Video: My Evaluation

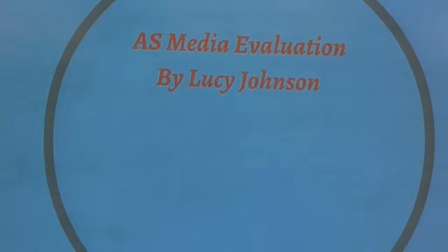[0:00]
Mass Media Studies Evaluation by Lucy Johnson. Evaluation Activity 1.
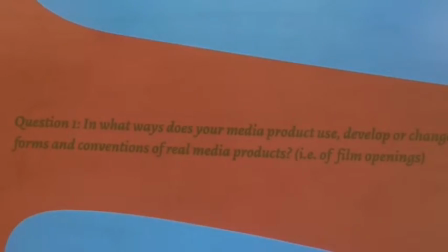[0:08]
In what ways does your media product use, develop or challenge forms and conventions of real media products, i.e. of film openings? The title of my film is Hero. I selected this as it reflects the theme of my film well, since my film is about a teenage girl who aspires to become a superhero.
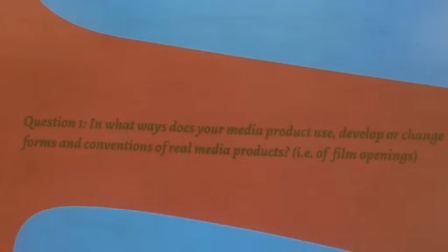[0:27]
I decided to choose an action comedy for the genre of my film because it would suit the storyline well. Title of my film. The title of my film is Hero.
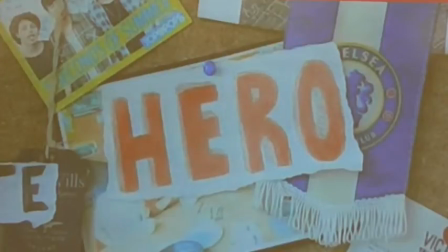[0:39]
They're seen pinned onto a corkboard of my character's bedroom. It's handwritten, which I think fits well into the genre and storyline of my film because it makes it look less professional, like my character, because she wants to become a superhero.
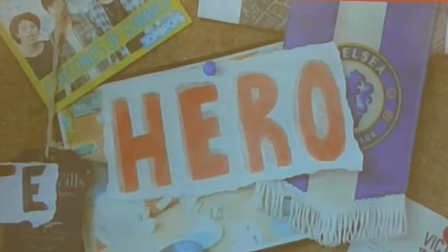[0:53]
The handwritten title suggests the character is quite artistic, which the audience can tell because of her homemade costume. My title doesn't really follow conventions with the action genre because they would usually be greater and bolder.
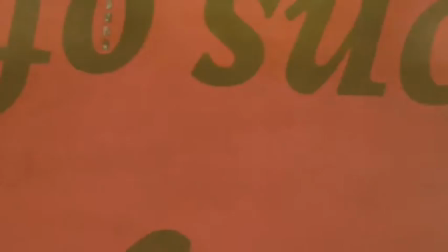[1:08]
Setting and location. The location I chose to set my film is my character's house.
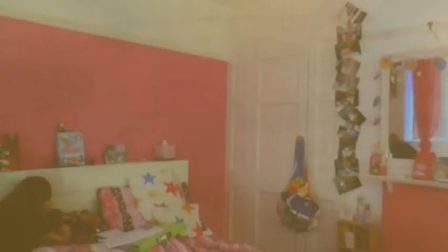[1:15]
There are photos of my character dressed as superhero in superhero costumes on her bedroom wall,
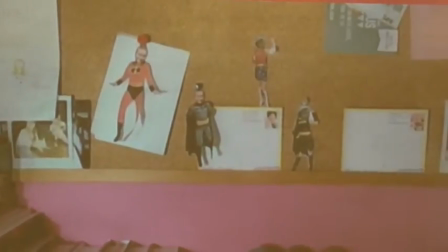[1:20]
which could be seen as funny, sticking to the comedy genre. The costumes and props.
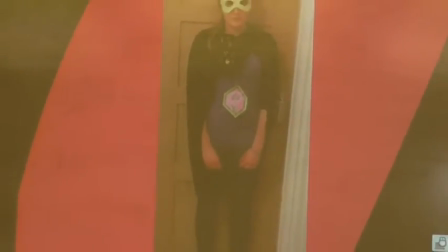[1:27]
The costume my character is wearing is a homemade stereotypical superhero costume, sticking to the conventions of superheroes.
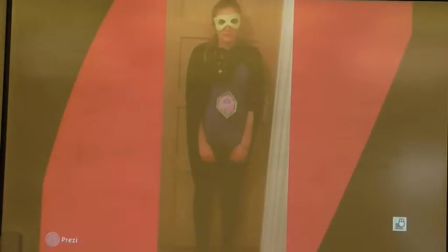[1:35]
My character is wearing a purple leotard, green tights and a black cape, and a homemade logo and mask. The mismatch of colours shows her personality is full of energy and exciting.
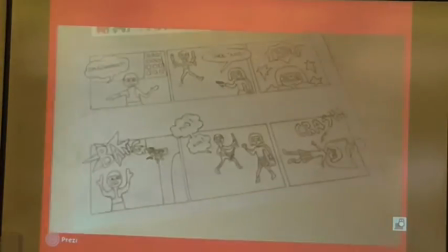[1:46]
The only prop I used in my film is a comic strip that my character has made. On it are hand-drawn drawings relating back to both the action and comedy genre.
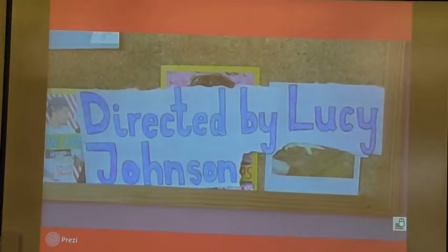[1:59]
The title, font and style. My font style is comic to convey the conventions of the action genre.
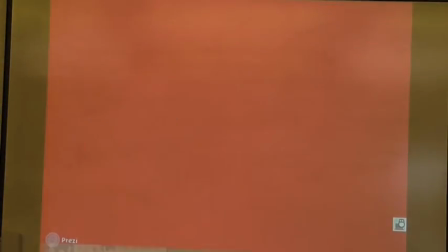[2:06]
The font is colourful, so it reflects her personality. Because some of the fonts are handwritten, that also links back to her personality.
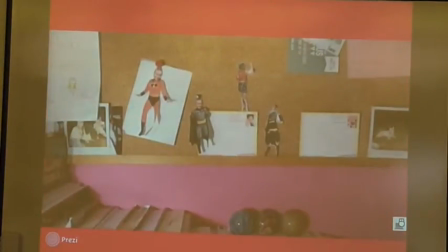[2:15]
The storyline and how the opening sets it up. Towards the beginning of my opening titles, the camera zooms in on a few photos of my character dressed in superhero costumes. This lets the audience see what sort of a person my character is.
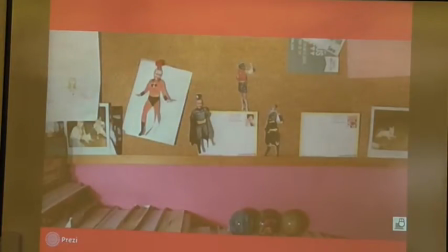[2:30]
Superheroes link in with the action genre, so I immediately think this would be obvious to the audience. We then see my character dressed in a superhero costume. She walks away, looking as if she has something to do, so this sets it up for the rest of my film.
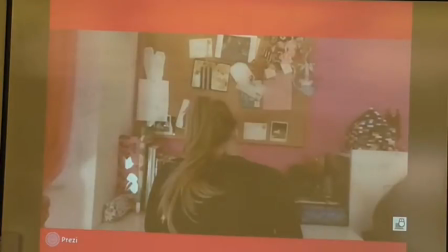[2:47]
How characters are introduced. The only character introduced in the opening titles of my film is the protagonist. She is first seen sat at her desk, drawing.
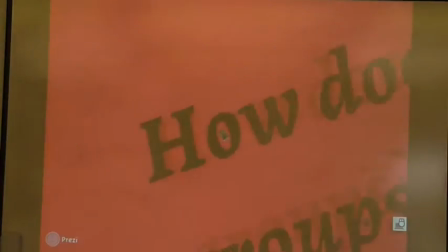[3:01]
Evaluation Activity 2. How does your media product represent particular social groups?
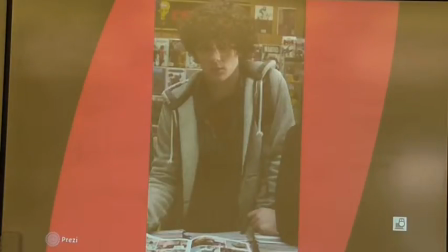[3:08]
The character I would say my character is most similar to is Dave Zewski from Kick-Ass. Both characters are the protagonists of their film. Even though they are different genders, both characters are teenagers who decide they want to become superheroes, even though they don't have any superpowers or training.
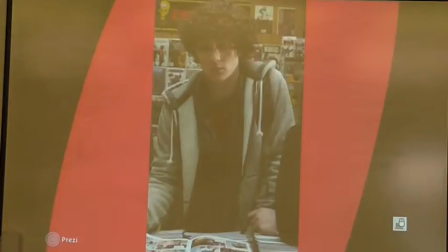[3:27]
The appearance of both characters is fairly different, seeing as they are different genders, but the fact they both wear superhero costumes gives them a similarity.
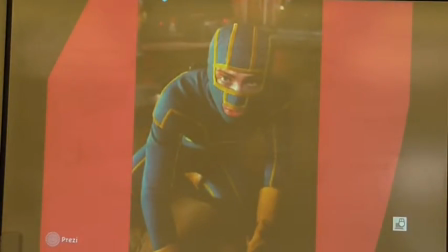[3:36]
Dave is a young male, around the same age as my character. He has short brown curly hair, whereas my character has long blonde hair. Both characters' costumes are similar, as they are superhero costumes. Their costumes are relatively similar in the way that neither of them are very professional. Their role in each film is very similar.
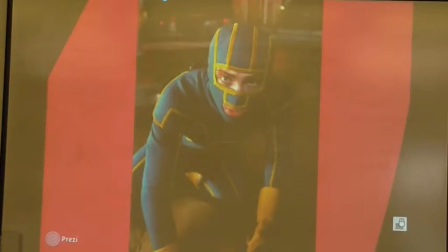[3:54]
Both characters are aspiring to become superheroes. Neither characters are stereotypical teenagers. They both come across as uncool.
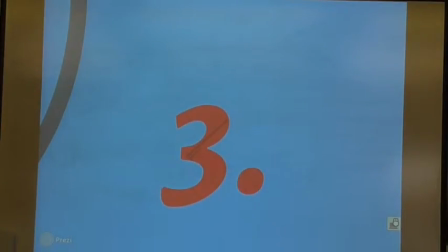[4:07]
Evaluation Activity 3.